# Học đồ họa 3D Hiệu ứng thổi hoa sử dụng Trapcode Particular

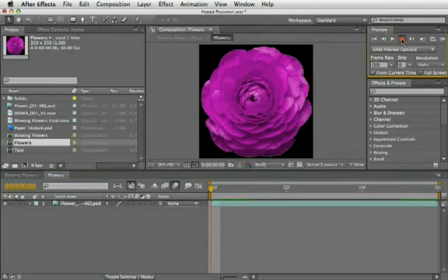506s
This flower comp is actually 6 frames long and hosts 6 different still frames of flowers, all with transparent background. We'll use it as our custom particle in particular. For that, it needs to be present in our main comp.
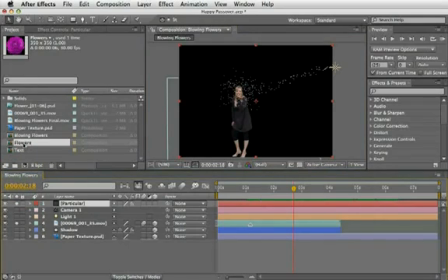524s
So return to the blowing flowers comp and drag the flowers comp and place it in the back. You can also turn off the eye for it, as we don't need to see it, just use its content.
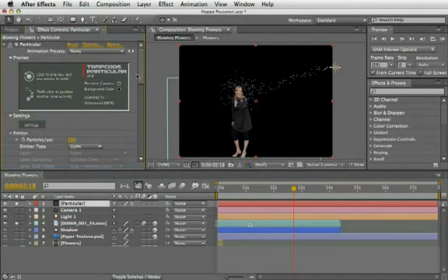538s
Next, reselect the particular layer, scroll down to particle and under particle type, set it to custom.
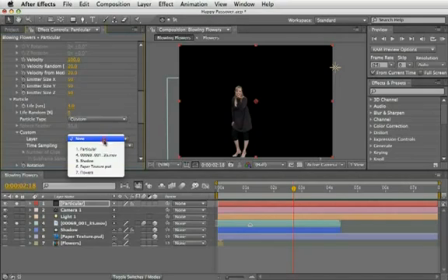547s
Then open custom and define the flowers as the layer to be used. At this point, we can't see anything on the screen because the time sampling isn't correctly defined yet. So instead of current time, let's set it to random still frames.
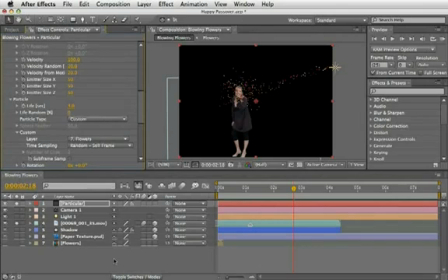566s
This option will grab a random frame from the custom layer and uses it throughout the particle's life. You can create a RAM preview just to check that everything is working.
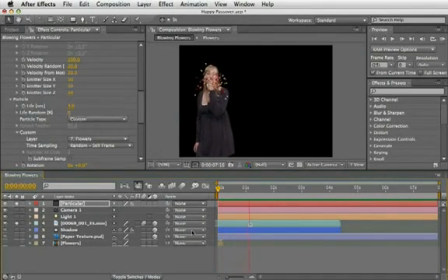583s
Oh great, but we do need to change few more settings to make it look more aesthetic. Okay, change the life random to 25%. This will yield the random life to some of the particles so they won't born and die in exactly the same time.
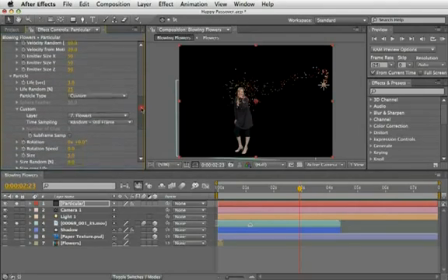600s
Now set the rotation speed to 0.1. I like to set this to a very low value. This will animate over time and usually will be enough even with low numbers like this. Next, let's raise the size to say 25.
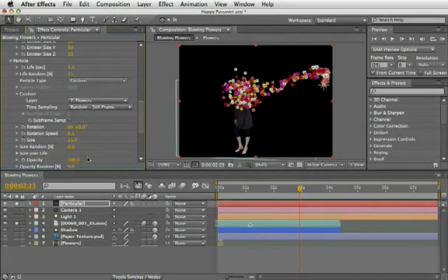617s
Yes, this looks good, but we don't want it to be that high when she starts to blow. So I'll animate this value over time. On frame 1 and 22 frames, I'll set a keyframe with this value, 25.
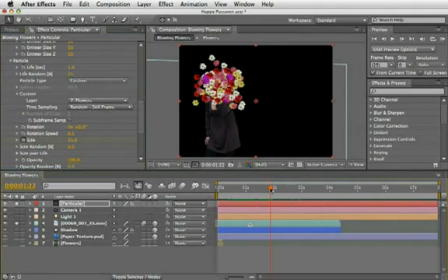635s
Then I'll move back 4 frames and zero it out. And another ramp review shows us that we are on the right track, but still need more fine-tuning. So under size, set the size random to 50%,
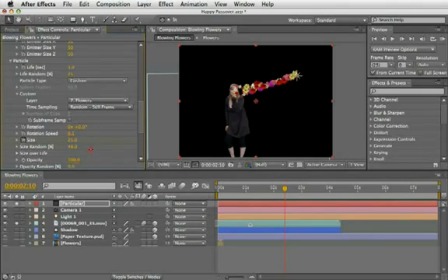653s
which randomizes the size of the flower and makes it more interesting. Last step here is to open the size over life and draw a fade curve at the end. This will tell the particles once they reach the end of their life to be scaled down.
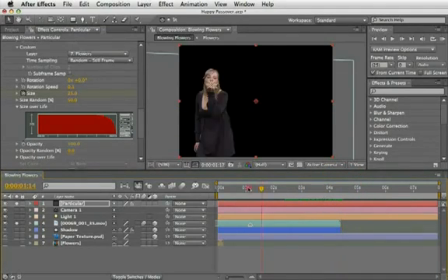672s
Let's create another ramp preview and check it again. And yes, it looks much better. You can watch how the snake-shaped movement of the light emitter is spreading the particles
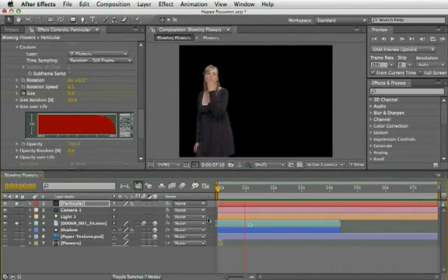689s
all over and really brings the smell of spring into our comp. Don't you agree? Don't you feel like the spring is here? Well, I do. Okay, I think we might want more flowers than what we have until now.
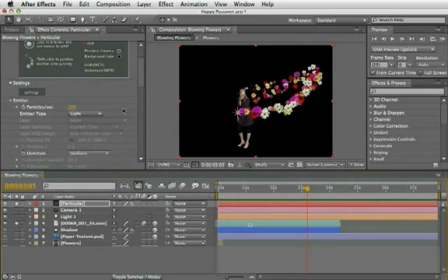707s
So move up and under emitter, raise the particles per second to maybe 500. If we're here, let's also change it to be a directional kind,
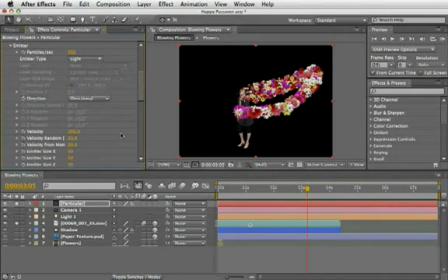719s
which will represent the light movement better and also give it more velocity, maybe 120. I'll also set the velocity random to 40 and the velocity from motion to 30.
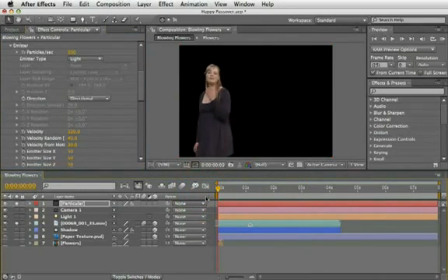735s
Okay, let's take another look and I'll generate another ramp preview for you. And it looks marvelous. I think we got it right there.